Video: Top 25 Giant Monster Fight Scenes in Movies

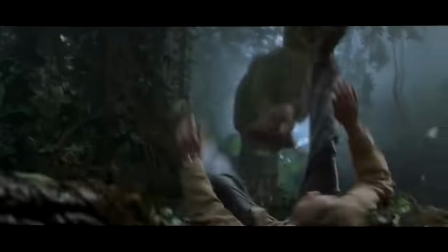528s
Well, we couldn't get her in Dominion, but at least we've got some footage of the Spinosaurus from Jurassic Park 3.
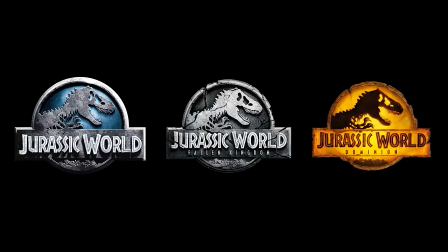533s
Say what you will about this movie, but I still find it better than the Jurassic World films, apart from the first one maybe, I suppose.
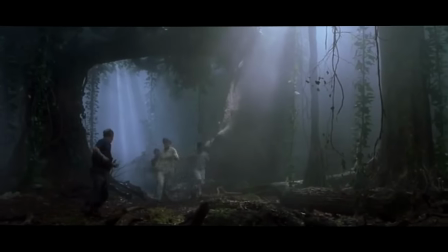543s
Watching her fight against that teenage T-Rex was a matchup everyone had been hoping for.
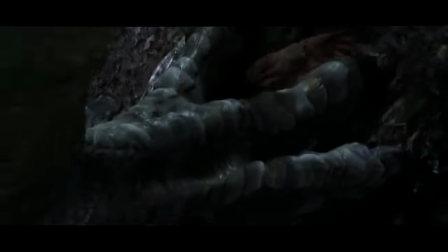548s
I was a little disappointed that it lasted for only 30 seconds, but I guess the T-Rex was still too young for battle.
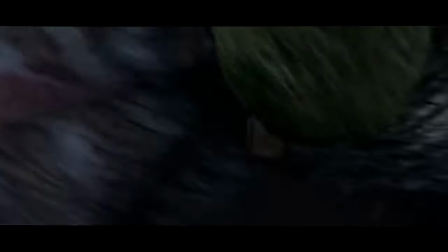553s
There's no way a fight between these two species would last the same length as your average TikTok video.
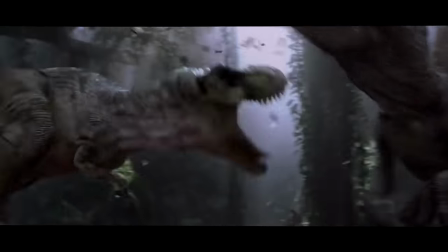558s
Reservations aside, I personally enjoyed the fact that there was no music or background score for this fight.
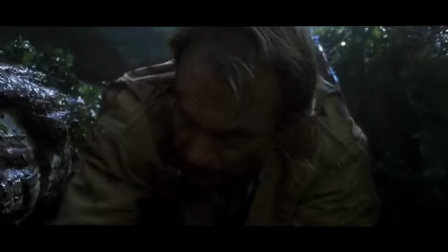563s
I don't know, I guess it made the encounter feel a bit more genuine, especially by allowing us to hear the dinosaurs and their vocalization so clearly.
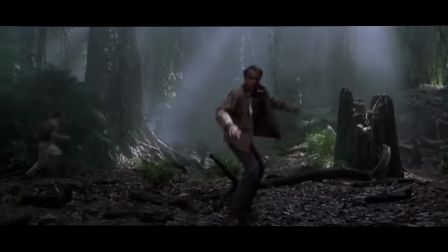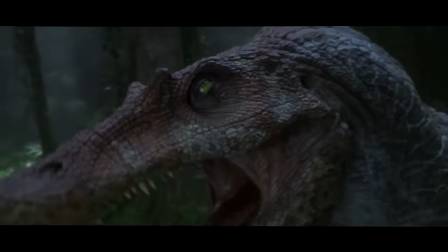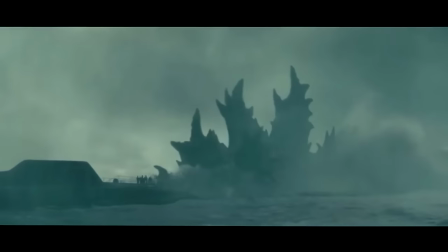580s
Unlike Godzilla, who basically just shows up whenever there's danger and smashes the threat before going back underwater.
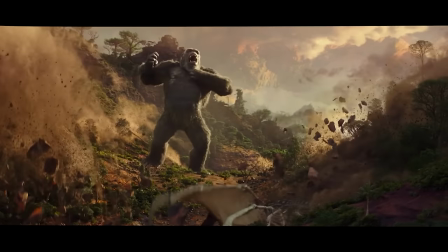585s
It's cool and all, but it always helps to build a connection with the characters, even if they're overpowered monsters.
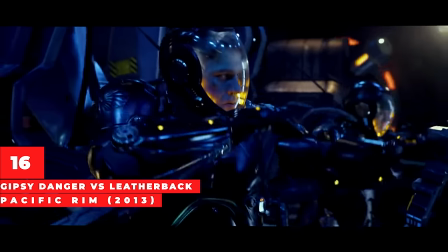594s All right, Mako,
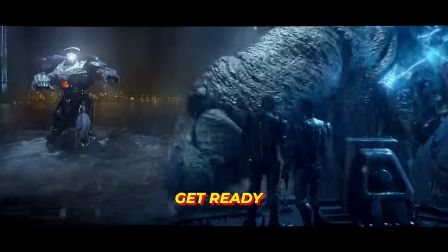600s Get ready, this is for real!
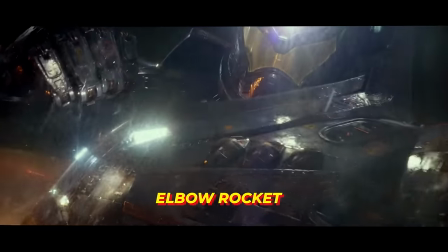605s Elbow rocket! Now!
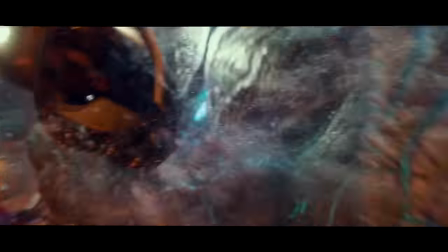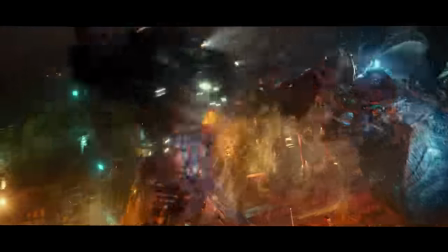615s
Kaiju start to become a serious threat once they're Category 4 or above.
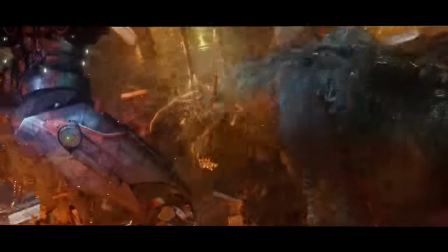619s
With Leatherback fulfilling this requirement, he made sure his fight against Gypsy Danger was one to be remembered.
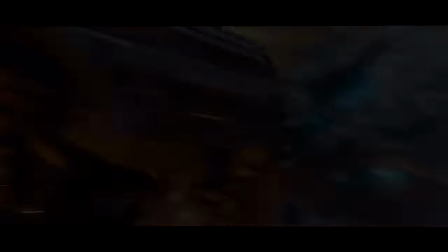624s
It feels weird to say this, but the scene felt realistic with the way Charlie's Jaeger was landing those punches on the Kaiju.
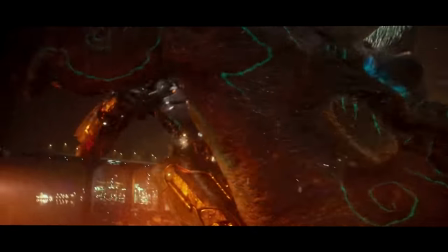630s
You could almost feel the impact of the blows, especially because of how much both the fighters must have weighed.
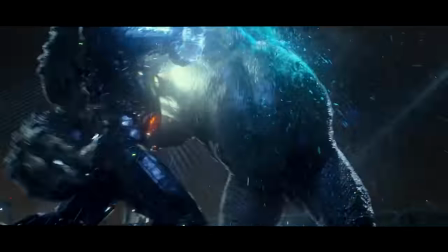635s
It wasn't an easy win for our heroes, but at least it felt well-earned. This was also during the time big-budget CGI was still good, so the visuals were on point.
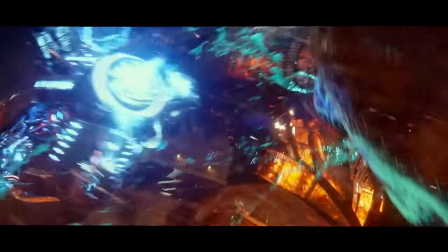644s
Hearing Charlie shout, "Empty the clip!" with such a strong sense of panic totally enhanced the tension during that final onslaught.
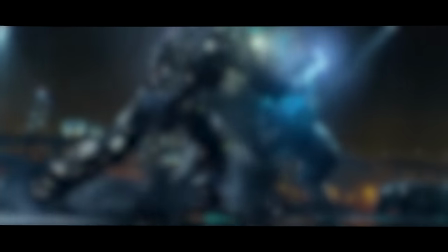650s
Guillermo del Toro knew what he was doing with this movie, and even though he won't admit it, I like the fact that there's a lot of inspiration from Neon Genesis Evangelion.
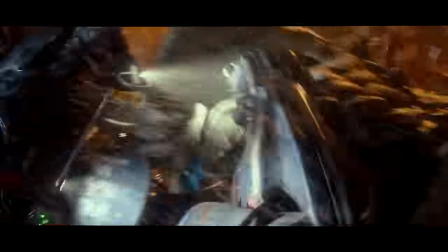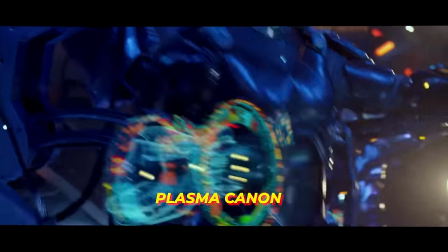664s Cosmo Cannon!
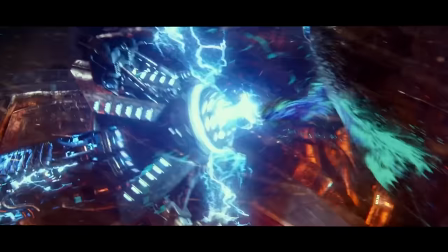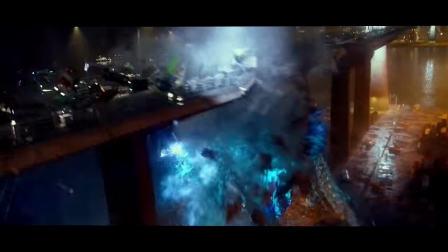671s Empty the cliff! Empty the cliff!
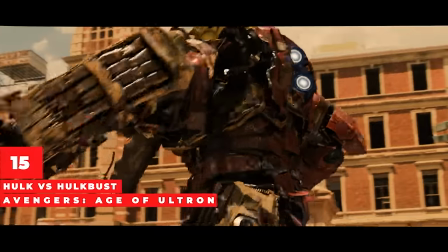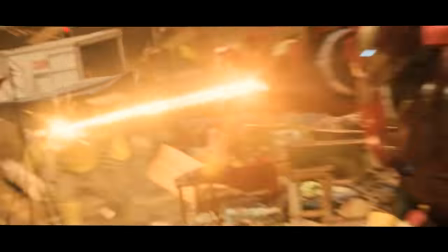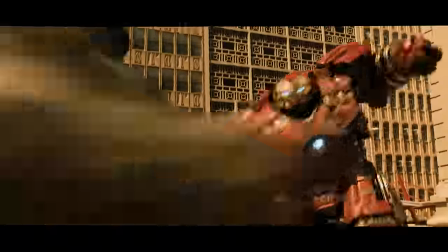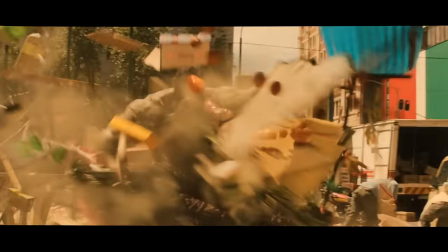693s
It's easy to forget iconic scenes from the MCU because there's just so many of them.
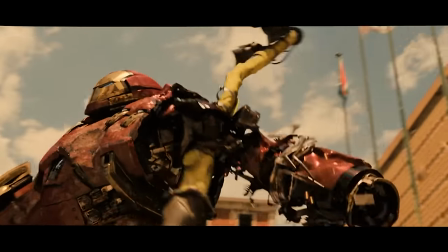698s
The fight between the Hulk and the Hulkbuster, though, isn't one of them.
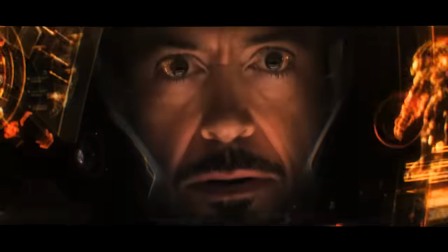701s
Before you raise any eyebrows, the Hulk is most definitely qualified to be a monster because he sure ain't human, and I don't see any AI on him either.
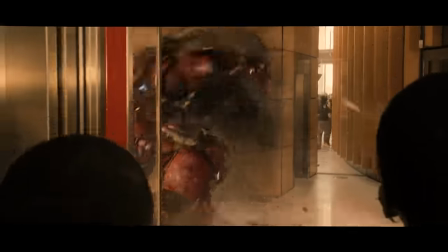709s
This was an unexpected sequence in a film like Age of Ultron, but it did add a lot of value and attracted a lot of viewers too.
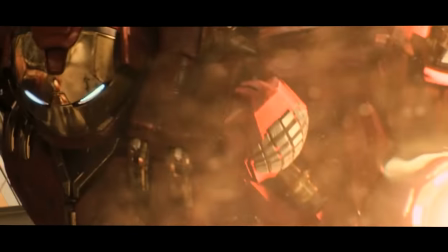715s
I mean, you're being given the chance to watch two of the most unstoppable forces in the MCU battle each other,
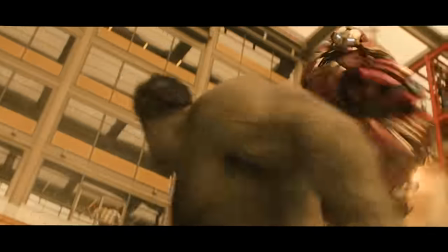721s
Hulk's brutal strength and Iron Man's impeccable intelligence. The fight in itself was a spectacle with neither party backing down, regardless of the damage they were taking.
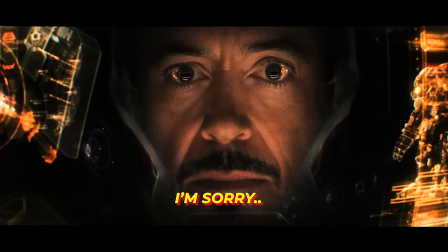732s I'm sorry.
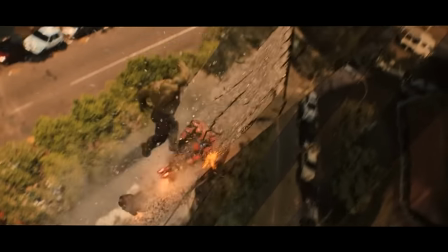733s
And at the end of it, Tony had to flex his billionaire status and destroy a building after burying it, but that's just a small price to pay for saving innocent lives.
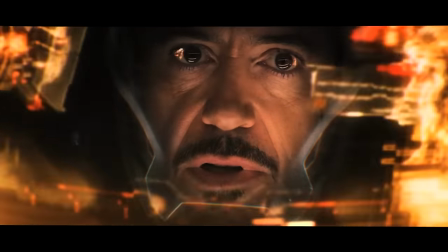742s
You know what? I'm just gonna say it. The MCU is never gonna reach the same level of success as it did with Iron Man.
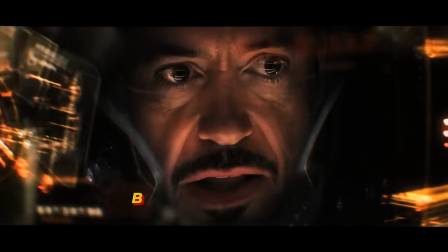748s How quickly can we buy this building?